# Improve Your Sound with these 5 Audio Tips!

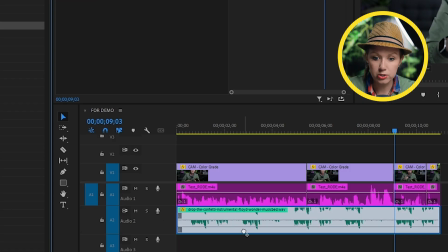[11:26]
And let's apply this to our music track under effect controls.
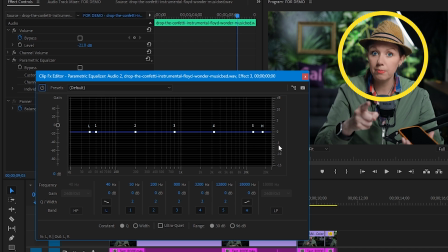[11:29]
Let's hit edit and here's where you can see the whole frequency spectrum of your audio With the left side being the lows and the right being the highs I can get rid of all the highs by using the low-pass filter now If you cut out the highs in the music It'll start to sound like what you hear if you stand for example in a club's bathroom
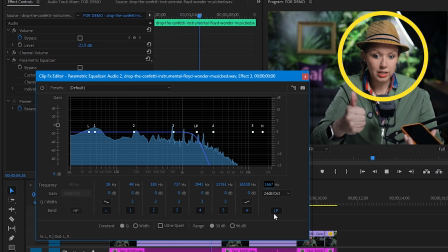[11:51]
So I think this is a little bit too much So let's turn off LP I can also pick one of these handles and pull down to cut out a specific area of the frequencies. A good tip here is to bring one of these handles down and slide them back and forth to find which part is competing with your dialogue.
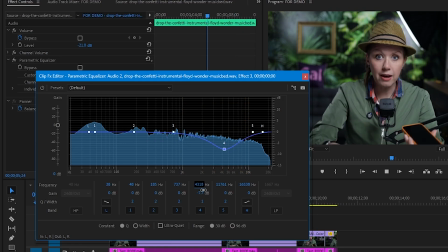[12:11]
Normally, it would be around 1K to 10K.
And if you've ever used Premiere Pro before, you better subscribe. You better subscribe. Thanks.
This is a good spot. So cutting out some of the high frequencies here just helps my voice shine more.
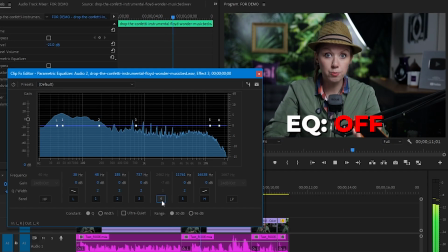[12:25] Be sure to give it a thumbs up. And if you've ever used Premiere Pro before, you better subscribe.
So now it's time to add the sound effects. And the most crucial advice I can give when it comes to sound effects is to add them with purpose. It might be to give attention to some motion graphics or to put emphasis on a particular movement. Having too many sound effects can get really annoying real quick, unless that's what you're going for. I know my editor from Thailand, Jeeva, told me that it's actually very popular on Asian channels to have sound effects going throughout.
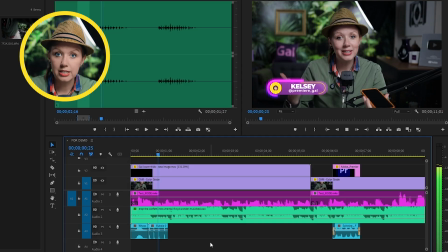[12:55]
So it really depends on your audience. So after adding in the necessary sound effects here in the timeline, you can see that most sound effects are pretty loud by default.
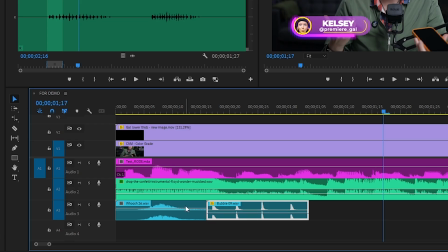[13:03]
And by the way, I'm Kelsey, so I'm going to go in and turn it down.
And by the way, I'm Kelsey.
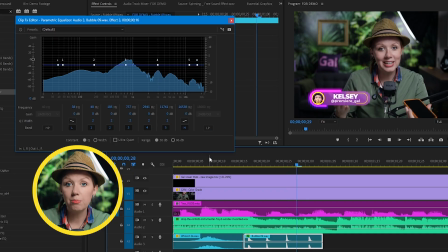[13:08]
I want it to be loud enough so you can hear it, but not louder than my voice. I can also use the help of the EQ again to get rid of any high frequencies and any sound effects that are annoying or make it more difficult for my voice to be heard by the viewer, but for the most part, I find just adjusting the volume is enough for sound effects. Another thing I can do is panning from the left to the right to make it more interesting. Of course, this is better for people that have stereo speakers or headphones on.
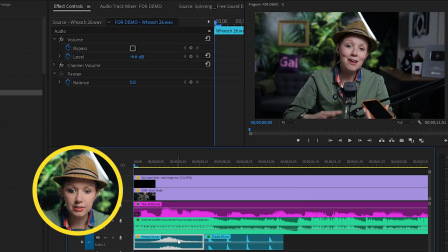[13:35]
For example, I have this lower third popping up from the left and I can select the sound effects and under effect controls.
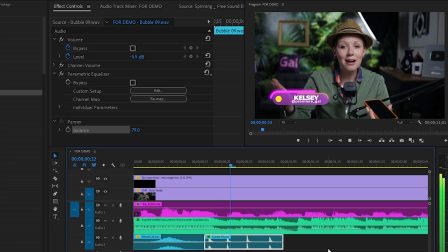[13:41]
I can pan the sound to the left.
And by the way, I'm Kelsey.
I also have this graphics flying across the screen.
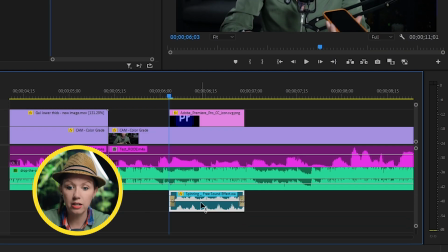[13:47]
And instead of just having the sound effects in the middle, I can go to the little effects icon in front of the audio clip here. Right click and choose pan. This line is now controlling the pan amount. I can hold control or command and click on the lines to add keyframes.
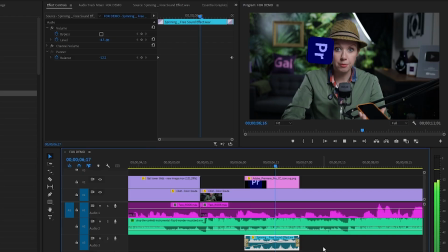[14:06] If you've ever used Premiere Pro before.
So panning can not only make your video more interesting, but it can also give more space to your voice, which is always in the middle. So when we're close to finishing a video, there's always two things that we do.
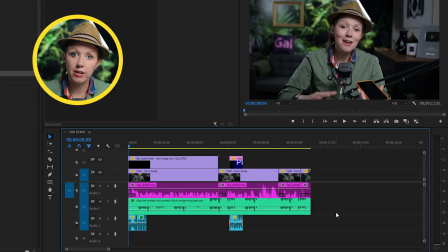[14:19]
The first thing that we do is add a very short crossfade at all the little dialogue cut points in music,
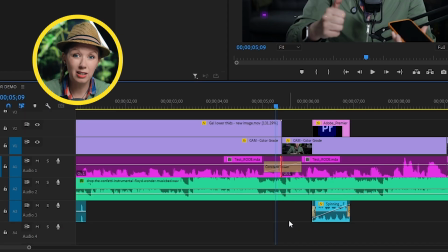[14:24]
so that way you don't get any like abrupt clicks between those clips as you play it back. And remember, the fade can't be too long because then it will start to blend together and you might hear some voices from before and after, which you don't want.
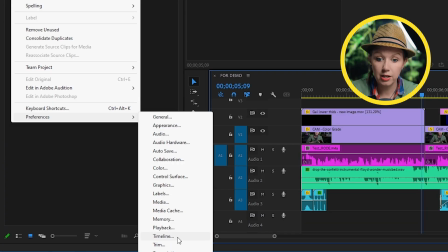[14:37]
So instead, what I want to do is go to Premiere Preferences here, Timeline and change the audio transition default to only two frames.
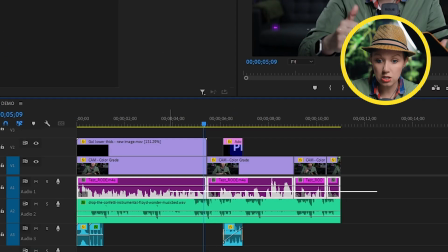[14:44]
And then I can go back out and select all the tracks I want to apply the fade to and
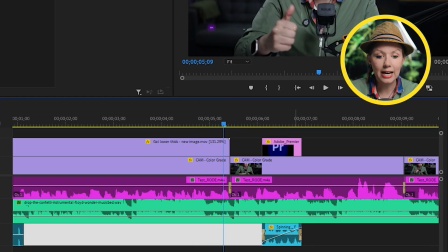[14:49]
hit shift D to add crossfades on all the cuts. The second thing I always do is go to the audio track mixer panel right here in this panel. I'm going to click this little arrow on the top left to expand all the effects slots.
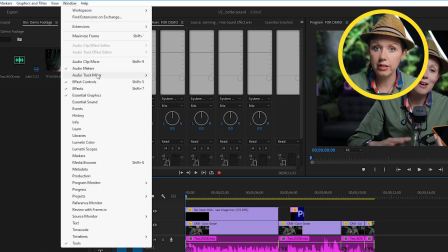[15:02]
If you don't see this here, you can always go to window and open up the audio track mixer.
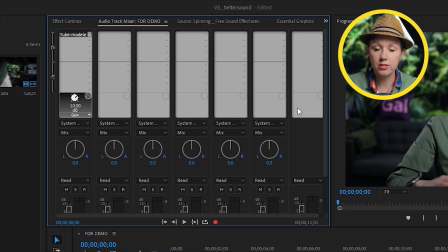[15:07]
Now, all these vertical tracks here are the same as the audio tracks that you have in your timeline.
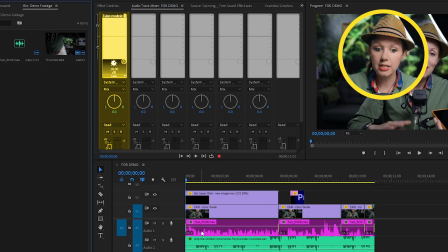[15:12]
So if you add an effect to this first vertical, for example, all my dialogue on audio track one will be affected by the effect we add here.
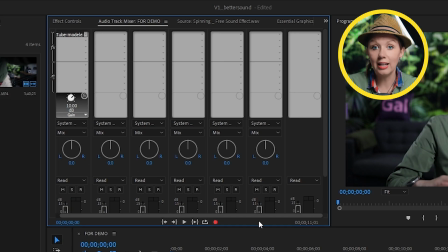[15:21]
But instead of doing that, we're actually going to go to the last track on the right called mix.
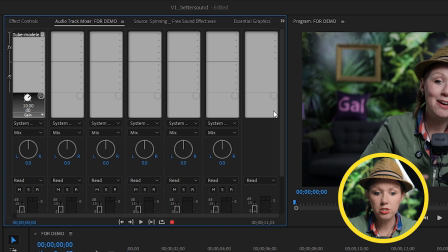[15:26]
And this is kind of like your master track that affects all of the other tracks. So I'm just going to hit this little drop down arrow and add in a hard limiter.